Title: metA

Okay, hi. So, try this method now. We're watching Elizabeth, the Golden Age, the church scene of the Babington plot.
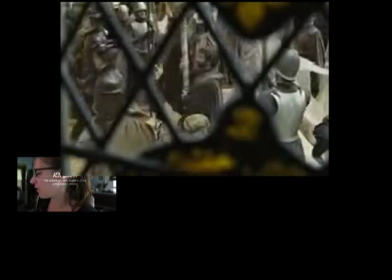(0:11)
A very, very well done scene. Okay. So, first thing you notice is that the
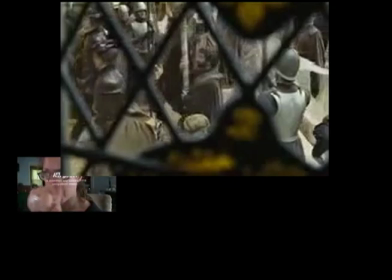(0:24)
you're looking through bars. The bars are like this across the screen, and the camera is behind those bars looking. Therefore, it gives you are the voyeur, in other words.
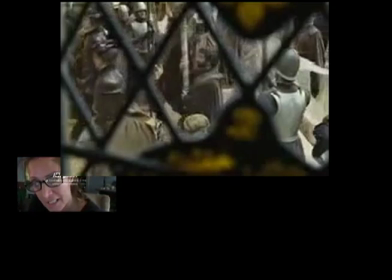(0:39)
And when you're a voyeur, that also gives the mind the sense that something isn't right. Like, it's not healthy, holy, you know, like we're peeking around.
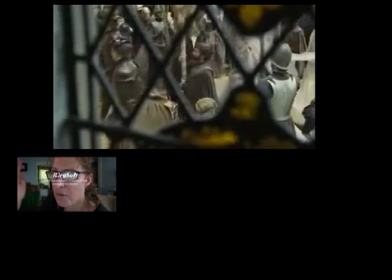(0:50)
So that's why they start with that, okay? And now we get, all right, so the motion vector is going left, pardon me, right to left.
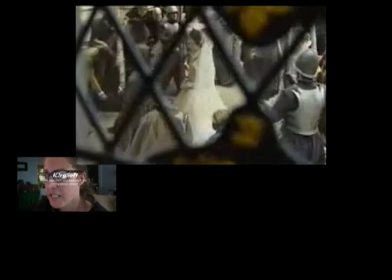(1:01)
And then they have a nice moment where they put the queen in the center diamond, and she's all in white and everything around her is grays.
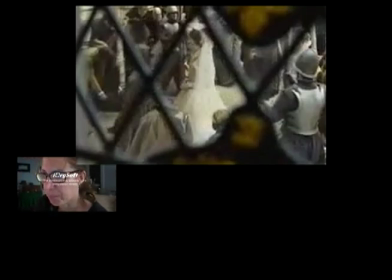(1:15)
Okay, now they edit. Now look at this frame. The right side of the frame is blacked out.
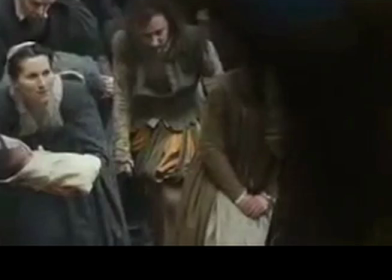(1:25)
And remember, we're going from right to left. So what's going to happen? That's telling the mind something's going to happen.
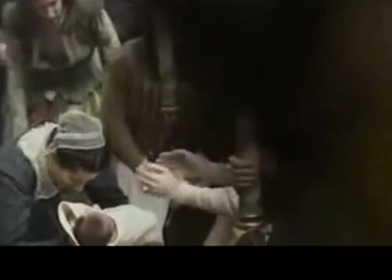(1:33)
Woman steps forward, hands first, open to reveal the queen.
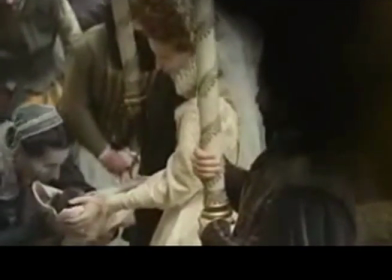(1:39)
Okay, and in the reveal, now look at the structure of the shot. Right behind the queen is this beautiful white ceremonial pole. Okay, and then it goes to blackness. The queen herself, the arm extended to the white baby, then the white collar on the peasant with the white hat.
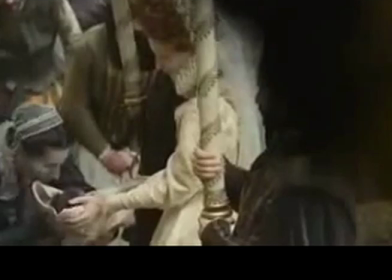(1:58)
Do you see that makes that very beautiful center, a very beautiful center image, and then around it is blackness and gray with a little bit of that candle glow.
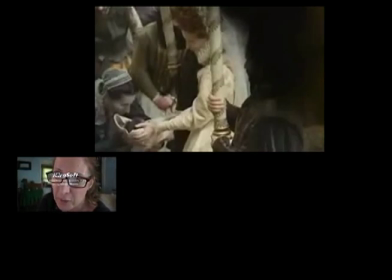(2:08)
So that's, you know, if you look at film as every single frame is a picture, this is a great example of an artist making a very clear decision about saying the virginal queen, metaphorically.
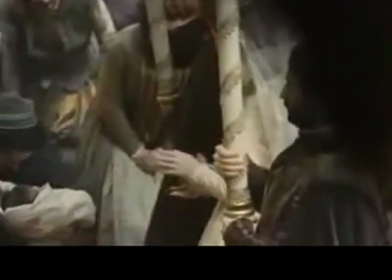(2:25)
And she disappears back into the blackness.
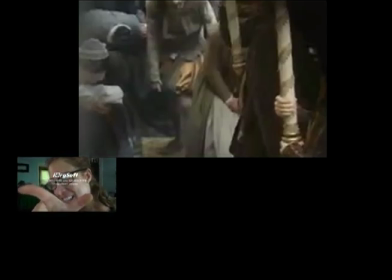(2:28)
Now both characters exit this way, so the frame magnetism is taking them apart instead of pulling them together. They're exiting out, leaving a void in the center of the frame. Now, if there's a void in the center of the frame, the mind doesn't know.
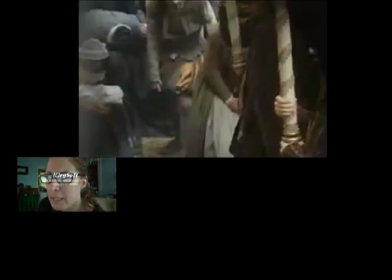(2:45)
There's no dominant image. You don't know, well, where do I, where's the important information, right? So the mind is left in a moment of confusion.
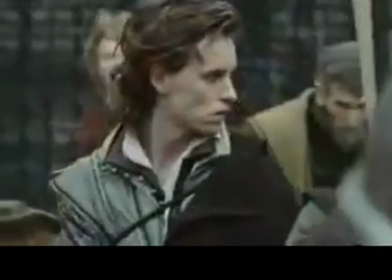(2:57)
Okay, cut to, right where that moment of confusion was in the other picture,
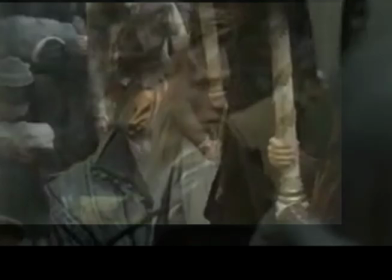(3:04)
here in the center is the important character.
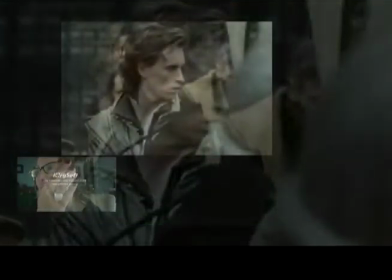(3:09)
The dominant image is, so it's a question mark in the former left third, and the glowing white virgin on the right third.
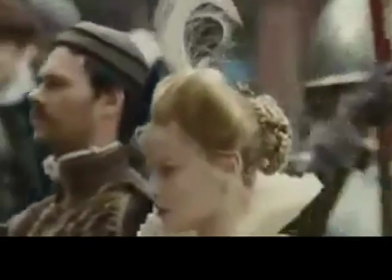(3:18)
Costume choice, the wheat in her hair, that is a symbol for virginity.
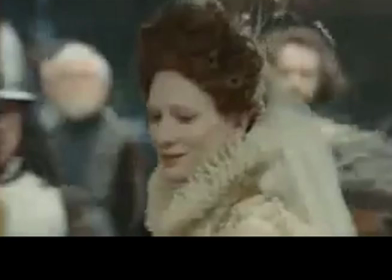(3:24)
Just so you know. That's an ancient symbol of virginity. It's in the stars. It's a astrological, Bethlehem, the basket of wheat. Virgo, the virgin, holds it, holds the wheat. Anyway, so she's glowing.